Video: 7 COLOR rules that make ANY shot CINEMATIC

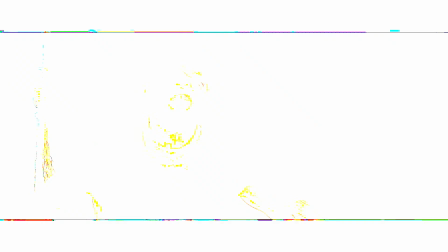Color is a very powerful tool. It can speak directly to the subconscious, evoking emotions, shaping perception, and telling stories in ways that words never could.
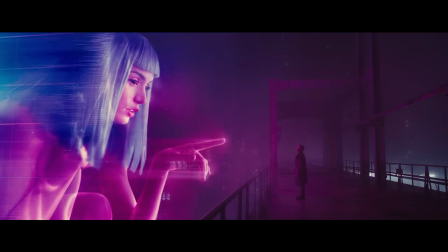In today's video, we're not just exploring the basics of color theory.
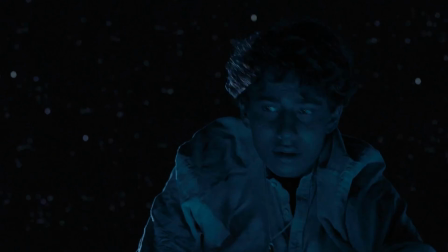We're going deeper into how you as a storyteller can use color to capture the hearts, minds, and emotions of your audience. Colors themselves carry a very symbolic meaning.
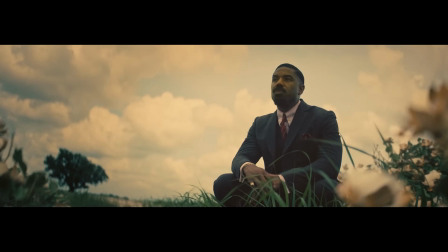Over time, audiences have somewhat been trained to sometimes subconsciously associate colors with certain emotions or themes.
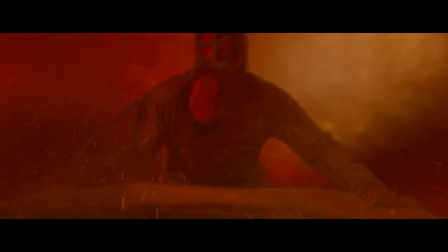Red, most of the time, is associated with violence, power, but it could also resemble things like passion and lust, like in American Beauty. These red petals symbolize lust and death. Taking the color blue, you have sadness and alienation.
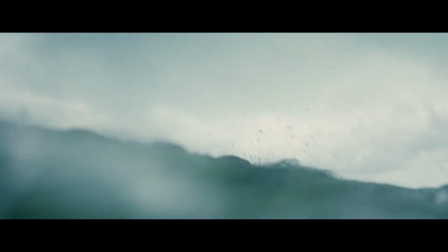But in Moonlight, the ocean and the blue lighting during his childhood scenes evoke peace and longing.
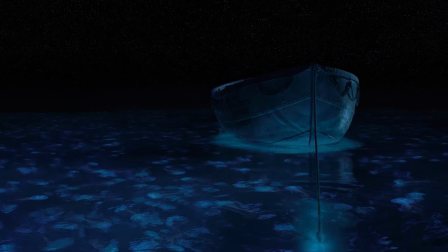And in a lot of ways, it could resemble tranquility if you look at a big, beautiful, bright blue ocean. Then you have something like green, which in a lot of ways could resemble rebirth and life.
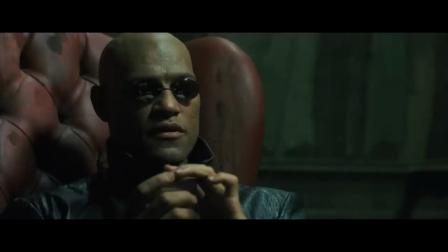But then in a different context, like The Matrix, for example, that green hue symbolizes the artificial nature of a digital world.
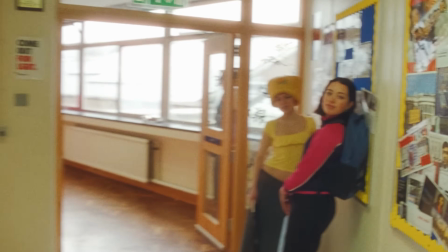And then what about yellow, which a lot of the times could resemble joy and youthfulness and happiness, could also resemble sickness, madness, or despair. Taking a look at her, warm yellows represent this comfort and warm feeling.
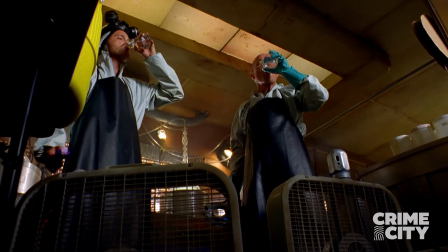But then in Breaking Bad, it represents this sort of moral decay in a way. But what I think is very important here is to think of color as a tool. It's a symbolic way of showing emotion or an undertone of a scene.
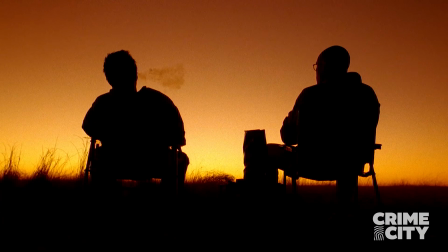And even though we just broke down the typical meanings and the possibilities of what these colors can mean,
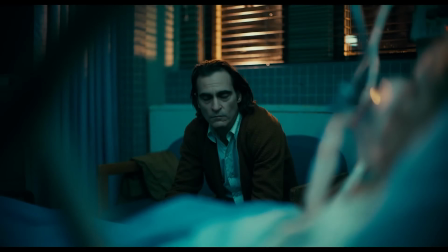the important thing is to create your own set of rules for each color in your film. Now that we have an idea of what colors could mean or how you could use them in your film, I think that it's important to talk about the overall color palette.
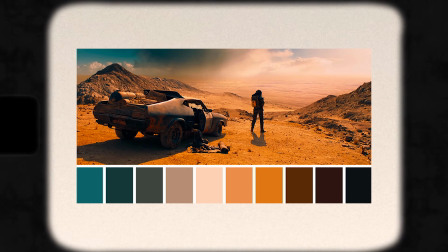And a color palette is the collection of colors that dominate the visual tone of a film or even a single scene. Now, of course, there are a ton of palettes that we could go over, but we're gonna just talk about the three main ones today.
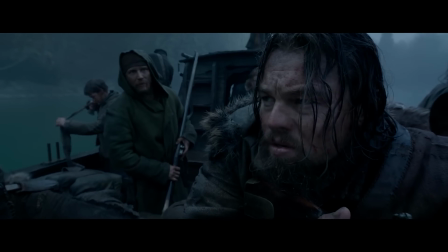And that is monochromatic palettes, like something in The Revenant for their cold blues to evoke this harsh,
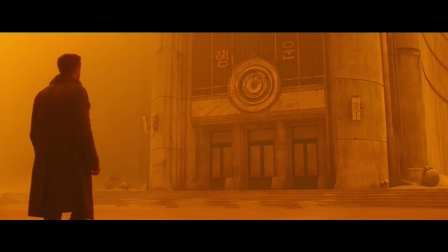cold, and desolate environment, or even in Blade Runner with the use of orange representing this dystopian wasteland.
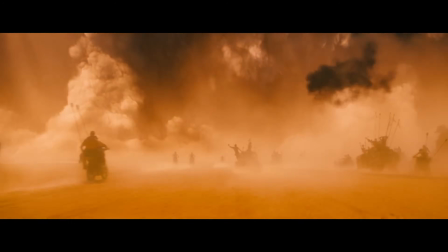Notice that these monochromatic colors really just use shades of one color.
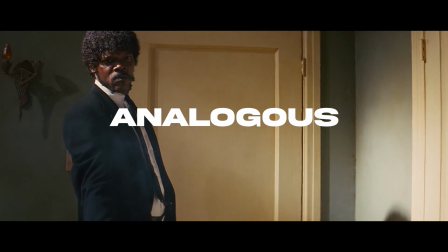Then you have something like analogous color palettes, which use colors that are next to each other on the color wheel. And because these colors are closely related, they naturally harmonize with each other.
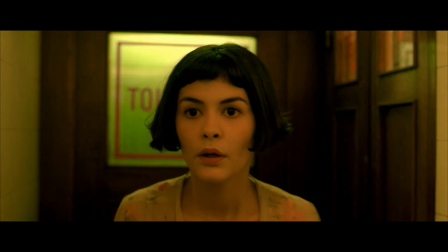A great example of this would be this film from Amelie, using the warm greens and reds to create this whimsical, magical realism.
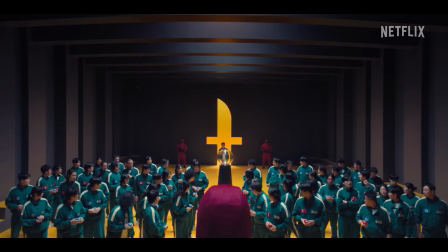And then you have something like a complementary color palette that utilizes colors opposite of each other on the color wheel. And a great example of this would be something like Mad Max Fury Road.
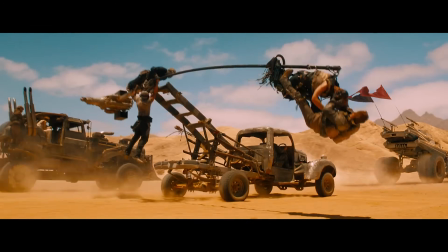They really utilize saturated oranges and teals to create a visual tension, and most importantly, a color contrast that's actually pleasing to the eye. And like I said before, this isn't the only color palettes that are available to use as a filmmaker.
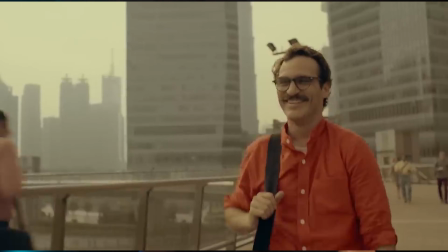There are tons of other color palettes. These are just the ones that are mostly used in film. Now, understanding what colors go well together in a scene is very important, but the other thing that's very important is understanding how much or how little a color should take up in your film.
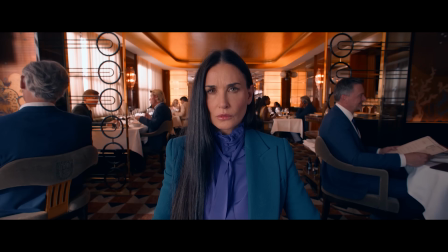And a common rule of thumb is to use a 60-30-10 color rule. And what this means is that you have a primary color that takes up about 60% of the color in your frame.
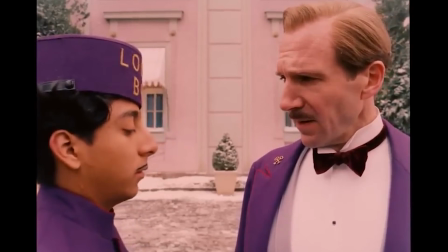Then you have something like a secondary color that takes up about 30% of your frame. And then you have something like an accent color that takes up about 10% of your frame. Let's take a look at this scene from The Substance.
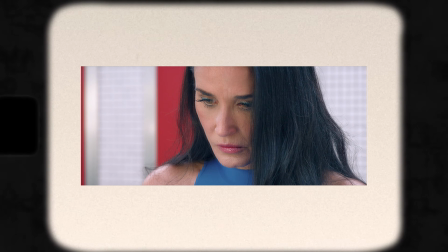There are three very distinct colors in the scene, and they follow this sort of 60-30-10 rule to create a sense of color balance in the scene.
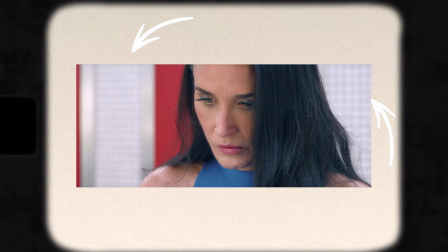As you guys can see, the primary color in this frame is white, which takes up about more or less 60% of the frame. Then the secondary color in this scene is this red color from the door. Now, pay close attention because a very important color that they chose to use is the color blue.
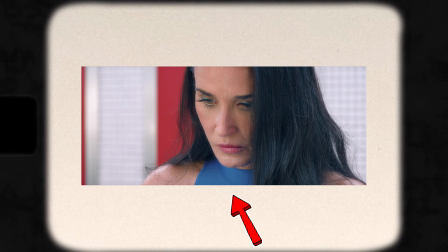And this takes up about 10% of the frame.